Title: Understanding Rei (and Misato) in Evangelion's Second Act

Of course, there's the second option to all of this, that being, I'm wrong, and this is all purely interpretive. Perhaps everything I've outlined and discovered is a total coincidence.
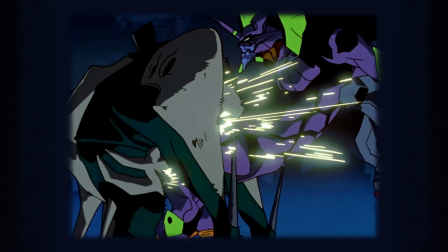Thing is, even if the lateral direction was unintentional, the interpretation remains valid.
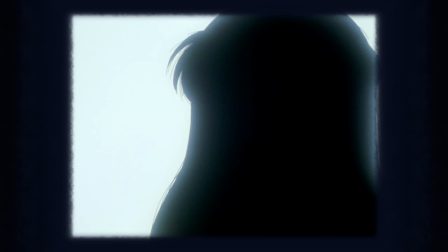I view this anime through an American lens, and the psycho-emotional concepts conveyed scene to scene are consistent as well as logical. The angels almost always attack from the east, from the right, where western cinematographic techniques almost always place the bad guy.
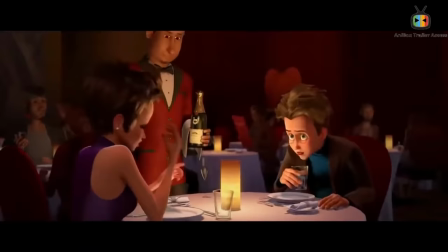Just like this scene in Whiplash, this one in Inception, heck, even Megamind. All of these trained our sense of placement and take place over a meal I just realized. I think I'm hungry. Regardless, if so, it's all an example of audience theory to the nth degree. Luckily, there is a compromise to help avoid this unique impasse.
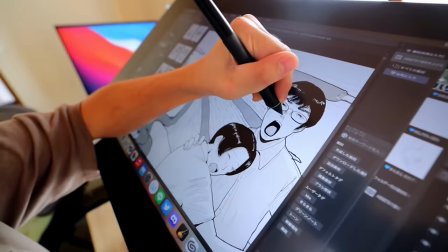Along with the challenging comments, a few people pointed out Japanese media's tendency to organize action laterally.
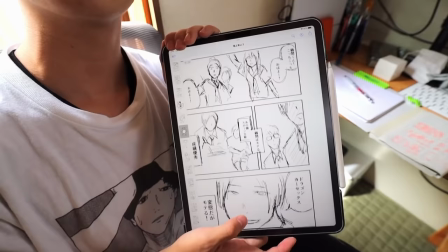This is especially apparent in manga, where starting at the right and flowing to the left builds a sense of momentum, and this translated to anime by having the instigator, regardless of intent, begin frame right.
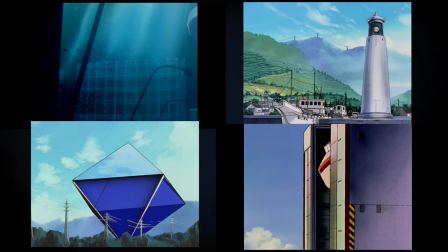As I rewatched Evangelion and other anime with this in mind, everything began making a lot more sense.
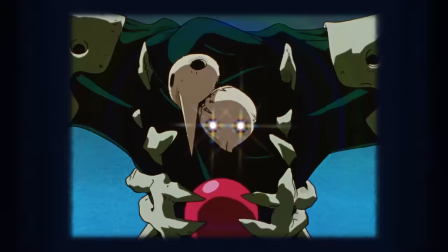Like a lot a lot. The angels typically approach from the right, not just because they're evil, but because they're the protagonists.
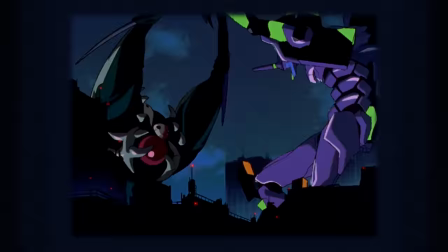Obstacles and antagonists, like Nerve, stand at the left, and this dynamic reverses whenever the Evangelions take the offensive.
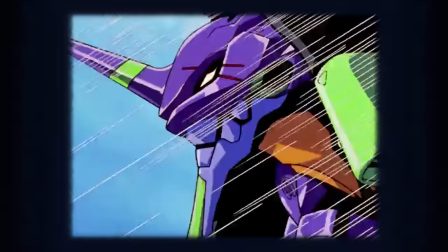When Shinji first pilots against Sakiel, when he goes overboard on Shamshel, and when he and Rei coordinate to attack Ramiel,
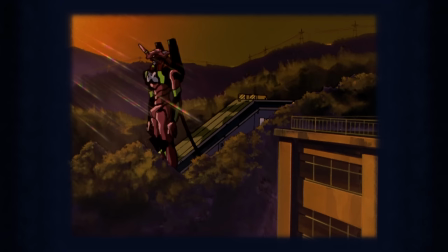in every instance the Evangelions approach from the right.
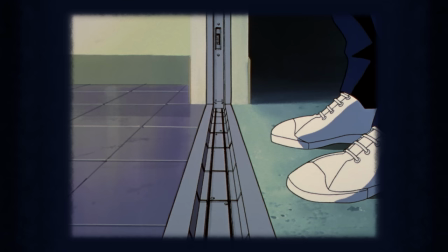Even outside of combat, with Shinji choosing to move in with Misato way back in episode 2, he steps into her apartment from the right.
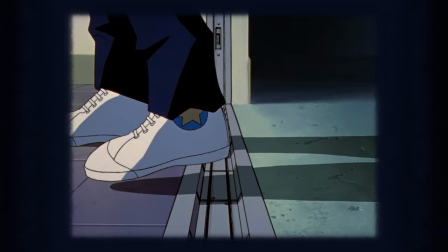It's an active decision he makes of his own free will. Now, I'm not well-versed in traditional Japanese narrative techniques, not by a long shot, so I won't dig any deeper than I'm qualified to. If anyone knows more or can corroborate this perspective, please help. But this shift in my own mindset has me wondering if there's any definitive takeaway, or if I should simply glean what I can and let you decide for yourself. Let me know what you think of this.
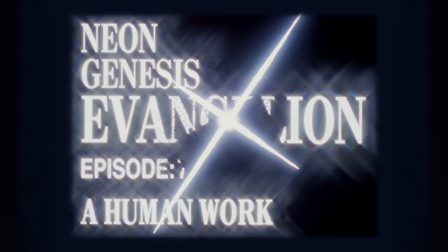And before I lose track again, let's get back to the show.
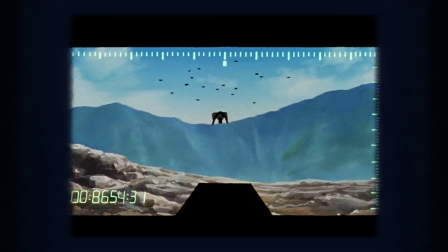I'm pretty sure this is a reused animation plate from episode 1, where other non-nerve weaponry proved similarly useless during a crisis.
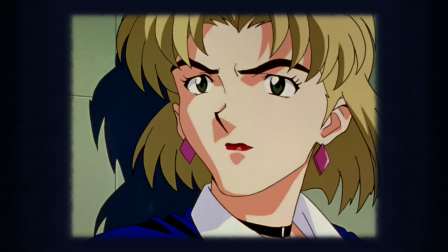Misato gets ready to board the JA personally, and Ritsugu tells her the operation is futile.
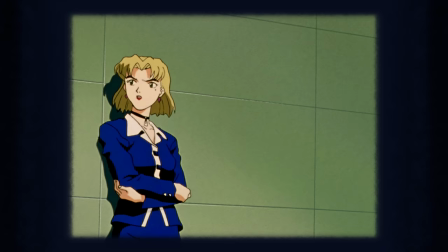Not because she cares for her headstrong friend, but because, oh, I don't know, maybe she knows the JA isn't a threat worthy of interference for some reason?
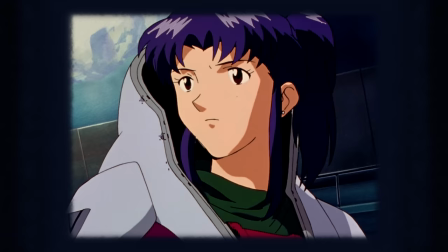I'm just spitballing. On a side note, I absolutely love the design of Misato's suit here.
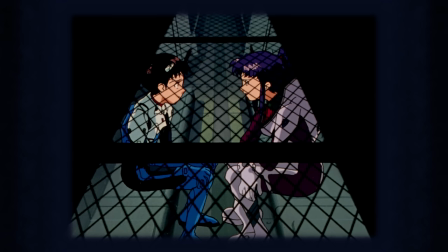I wish we saw it more. In turn Shinji are next framed within a frame on board the Eva carrier.
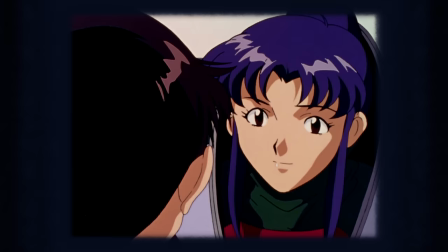This sort of framing showing them pushed together as if they're getting closer. Shinji's selfless concern for Misato's safety proves he's warming up to her and a little manufactured
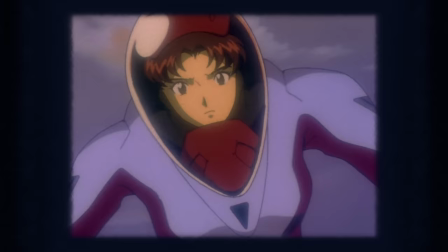danger just so she can flash another peace sign before Misato gets inside and shuts everything down.
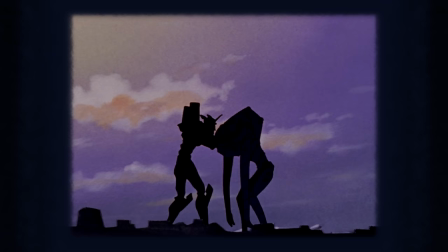Well she doesn't, but she almost did. Ritsuko of course calls her a fool for interfering while Shinji applauds her for pulling off a miracle.
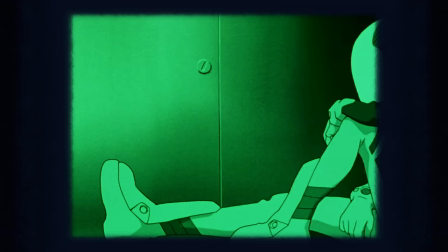A miracle that Misato knows was orchestrated. And so begins her doubts as to Nerve's methods.
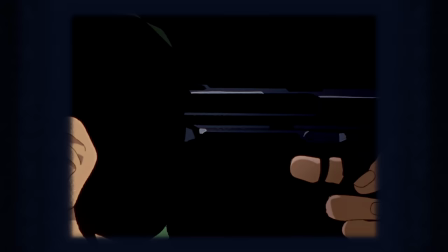This moment sows the seeds for her mistrust, which we see proved worthwhile later in the series,
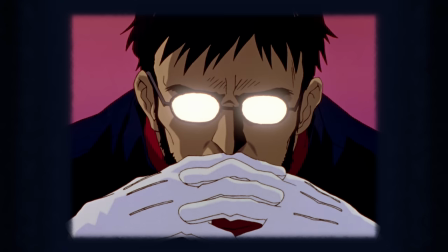but also in Gendo's office here, where Ritsuko reports the tampering with the JA went according to plan.
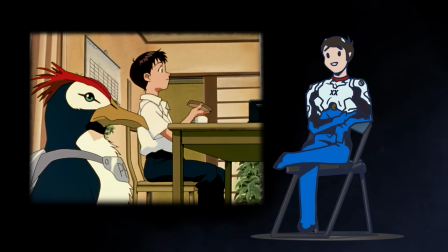This final scene wraps everything up in a competent adherence to the Rule of Threes I still can't fully comprehend.
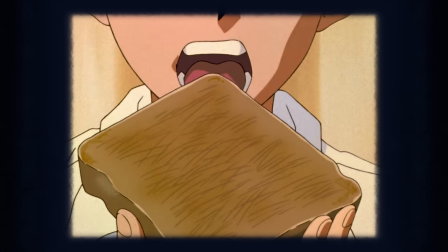So, to start, it plays out the same sequence we've seen twice already with the toaster.
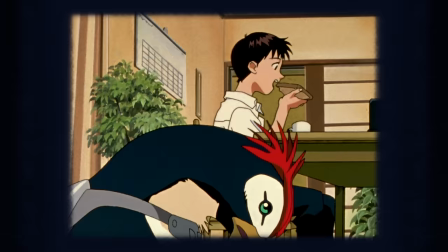The first shot set the precedent, the second displayed a breakup in the routine, and this third brings us back to the beginning, but with a transformation having occurred. Misato swigging from the beer can is a reference to the beginning of the episode, yes, but also to episode two, where we're first introduced to her sloppiness.